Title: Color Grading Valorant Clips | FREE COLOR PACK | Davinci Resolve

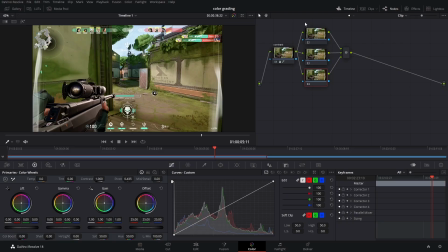So the way that this works is almost like layers with the top node affecting everything below it and i like to label this one my color grade what i like to do is start off with my offset remember this is my entire video so i'll push in a little bit of teal bluish
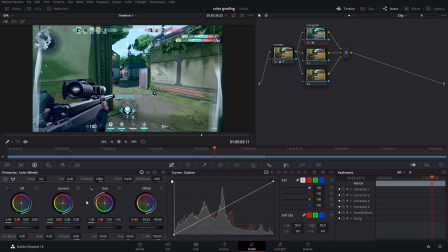color kind of in this area right here next my gamma i'm going to push in the opposite direction remember this is your mid points and it's kind of balancing everything out if i turn this note off you can see there's a slight difference notice how the shadows down here have a little bit
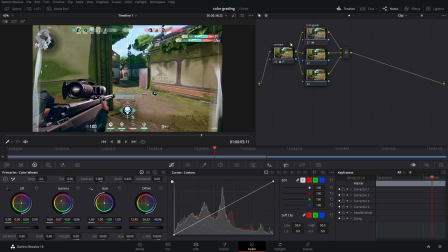of a blue hue to them typically this is how light sources work shadows will have
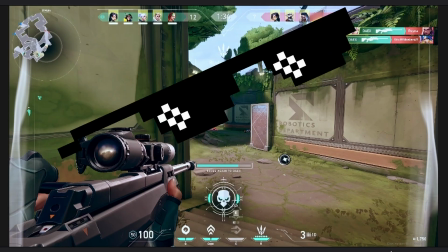a cooler tone to them compared to their light source so
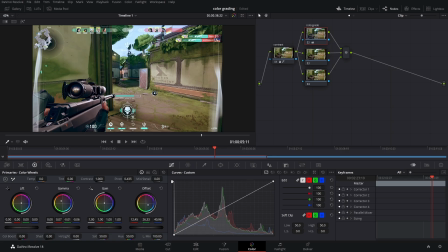because our light source should be a little warmer uh the sky let's let's make that red remember our gain that is our light points So I'm just going to start pushing in a little bit of red, but notice how it only really affects these areas.
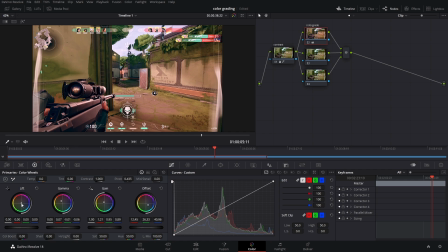Well, to balance that out, we got to move over to our lift. We pushed in a little bit of red, so we'll push in a little bit of blue here. Now let's check out what it looked like before. Whoa.
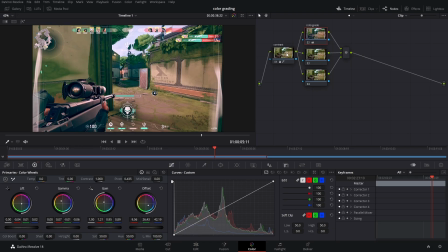Now this is looking pretty good, but it's a little too pink for my liking. What I'm gonna do actually is go back to my contrast node and bump up the contrast then I'm gonna go back to my color grade and start messing with the temperature because pink is a warm color I'm gonna start pushing a
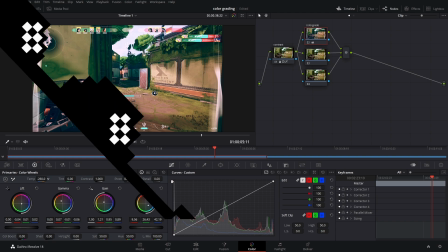little bit of blue to get that cool tone the other thing
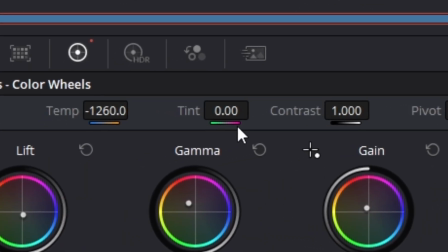I could do is mess with the tint as you can see there's green and there's like magenta or pink I don't know what you would call that I'm gonna
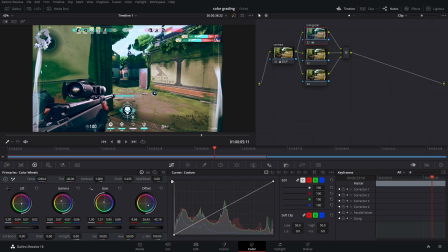go away from the other color though so something like that just a little touch now let's just compare this to the original image if I highlight my contrast and my color grade node and hit control D I can turn them both off at once okay now
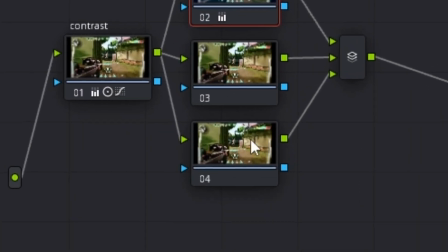I know what you're saying what are these two nodes for then we just did all of our color
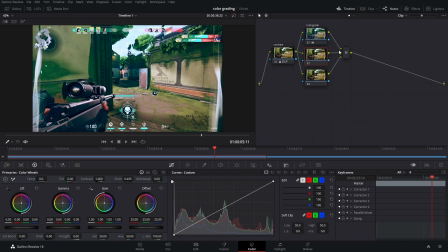grading in this top node well this middle node that's for glow so open up your effects go down to glue there it is Add that in boom and now our sky is starting to look kind of like an actual sky Okay,
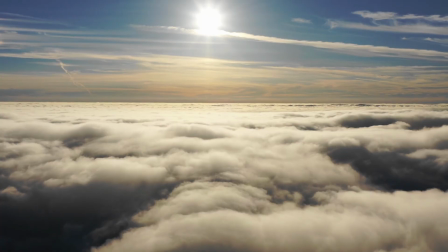you got me those of you who touch grass you guys know the sky isn't blown out like this However,
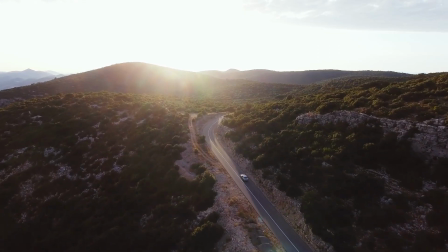if you were to take a picture that includes the sky It's really hard to expose for both the sky and whatever your subject is.
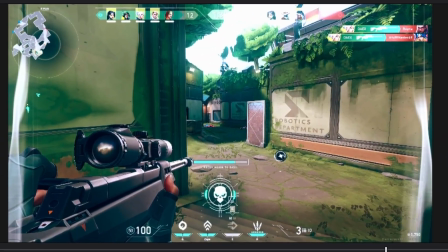So this is Technically true, right? Anyways, we got to adjust some settings here.
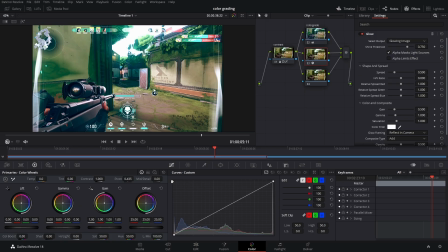Okay? So your shine threshold that is how bright an object is for it to get affected by the glow So the lower we go the more glow we're gonna get so I'm gonna actually raise this up just a little bit So it's mostly the sky being affected by it now.
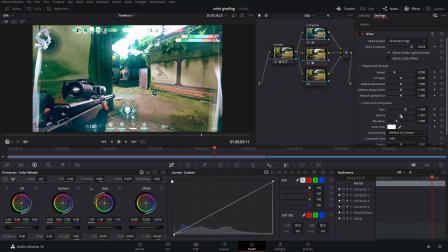What I'm gonna do is bring up my gain Yeah, bring up my gamma Maybe bring it down kind of depends spread. It's looking pretty good. I lied I want the spread to be up a little bit higher.
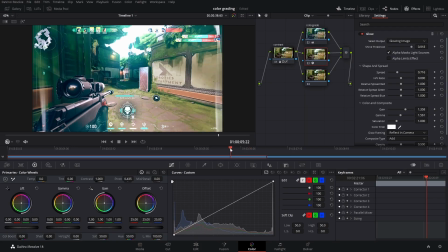There we go. Okay, before we move on Let's just scrub through real quick and double check make sure everything's looking good because
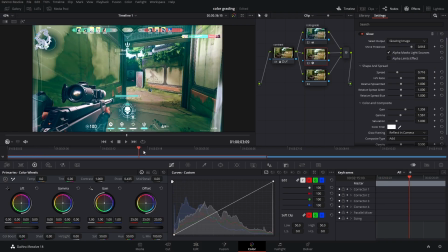at this point You could technically ship this that I like the way this is going so far All right.
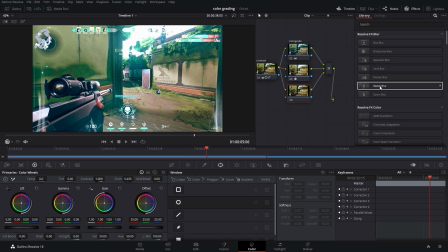This last note is actually for blur. What I like to do is add in a radial blur Now this is a little too much. So I'll bring down that smooth strength Something like that just so those outer edges are still blurry, but you know the inside.
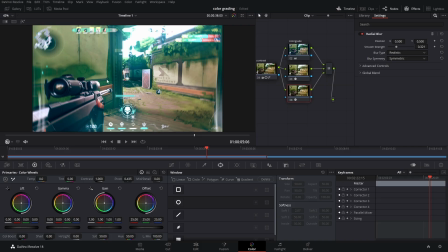It's still Legible you like you can you can tell what's going on anyways go over to your
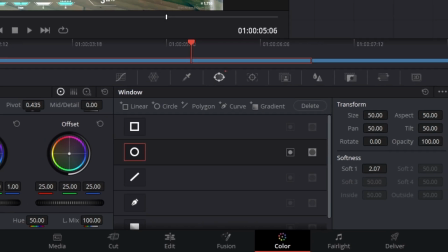power window find the circle And then you'll notice how the blur went away.